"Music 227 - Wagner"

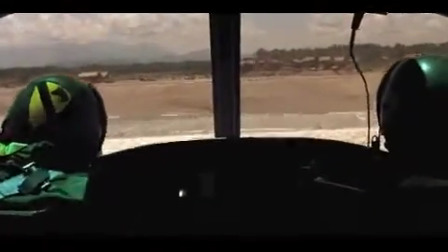4:59 This film, titled Apocalypse Now, includes the operatic voices from the original piece.
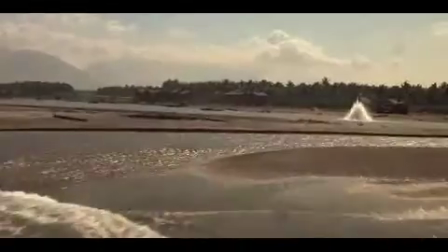5:05 The impressive octave jumps contribute to the virtuosic feel of the music and create a sense of urgency in the movie.
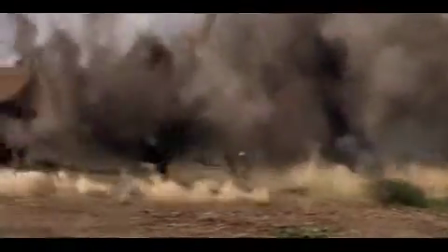5:12 The sounds work in this film, as they contribute to the seriousness of the battle scene and the danger associated with the attack.
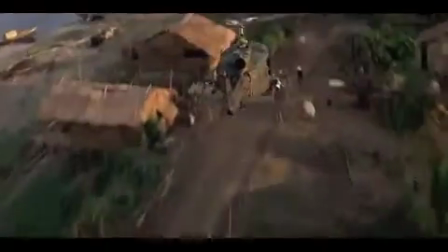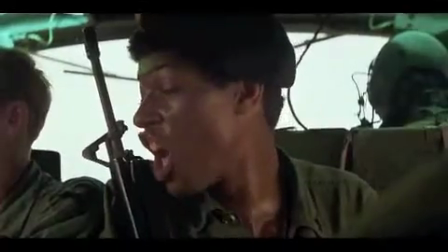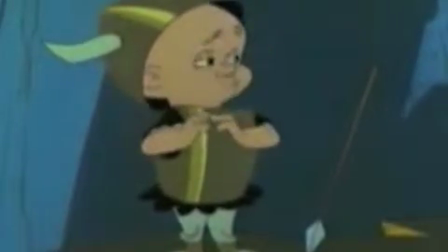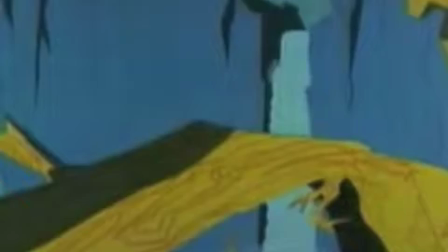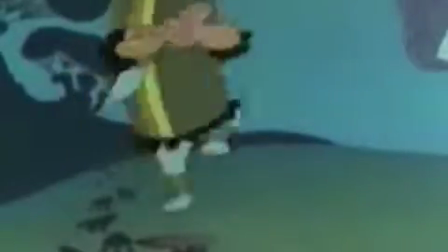6:08 In a completely different context, The Ride of the Valkyries was used to enhance the famous television cartoon, Bugs Bunny.
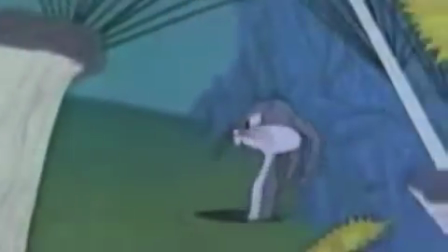6:16 This episode was created as a spoof of the original plot.
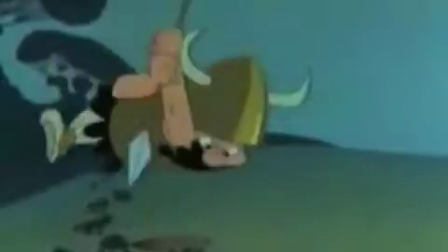6:20 Out of the examples thus far, the composition was altered the most in this piece to incorporate the sound effects for the cartoon animation.
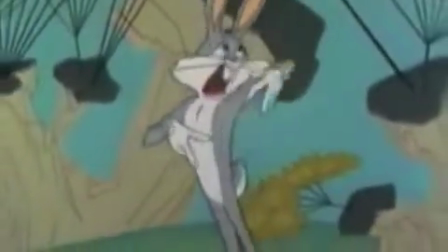6:29 Fighting stock.
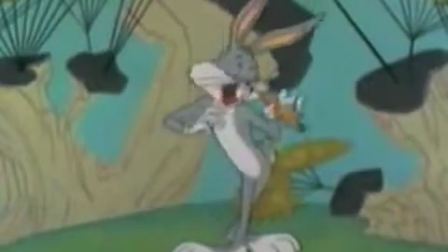6:32 Might I inquire to ask him, what's up, Doc?
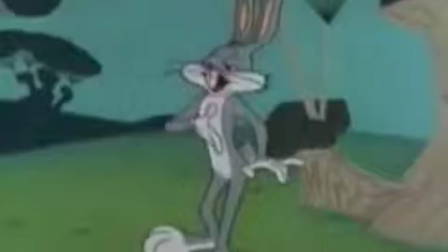6:39 I'm going to kill the wabbit. Almighty Hunter, twill be quite a task.
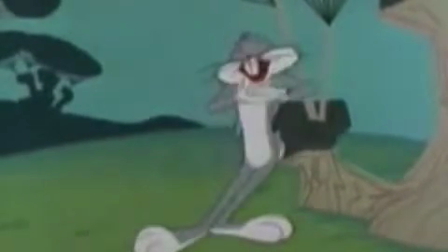6:47 How will you do it, might I inquire to ask?
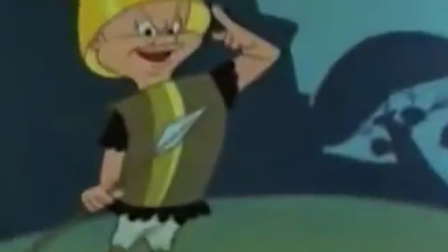6:53 I will do it with my spear and magic helmet. Your spear and magic helmet?
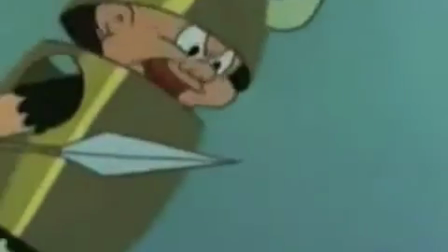6:58 Spear and magic helmet. Magic helmet. Magic helmet. Magic helmet.
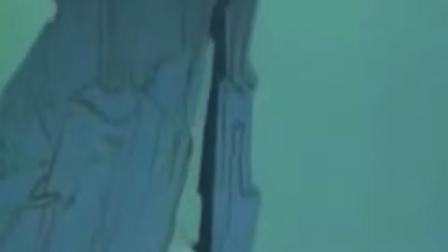7:05 Yes, magic helmet. And I'll give you a sample.
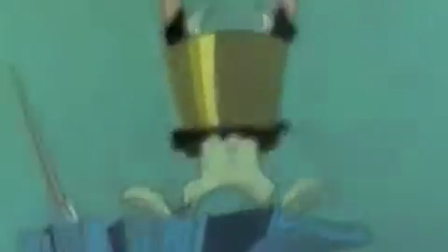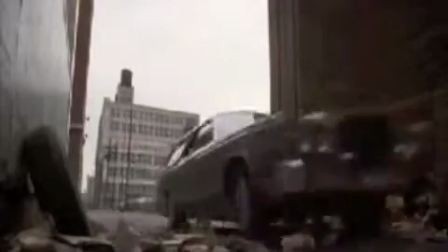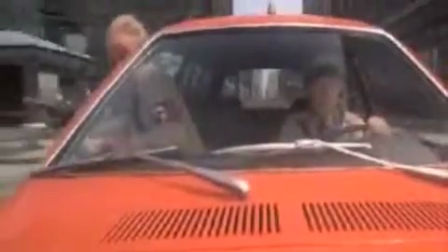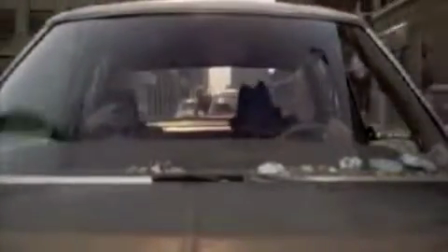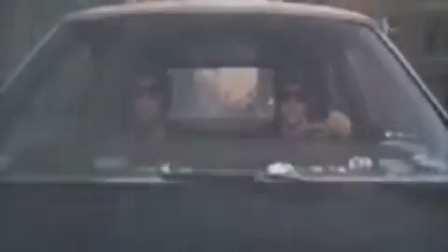7:58 Motor. We've thrown a rod. Is that serious? Yep.
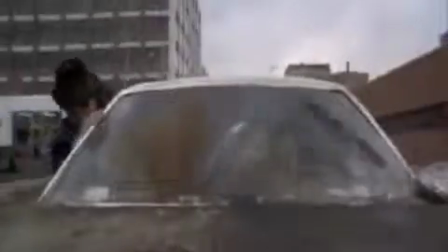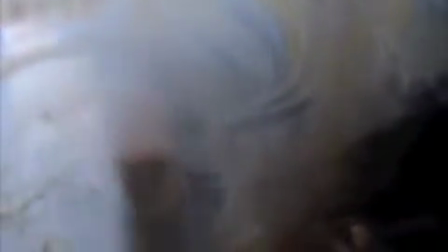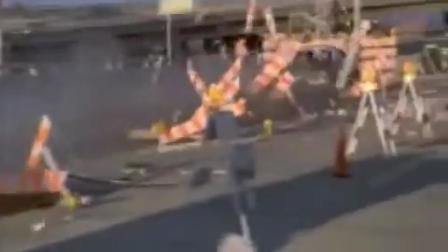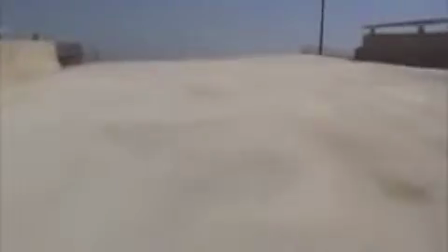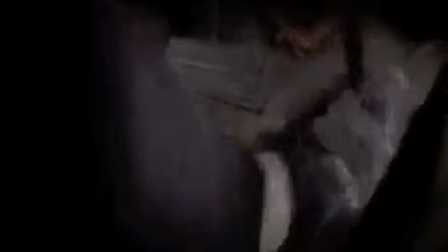9:00 Lastly, The Ride of the Valkyries was adapted for the comedy film The Blues Brothers.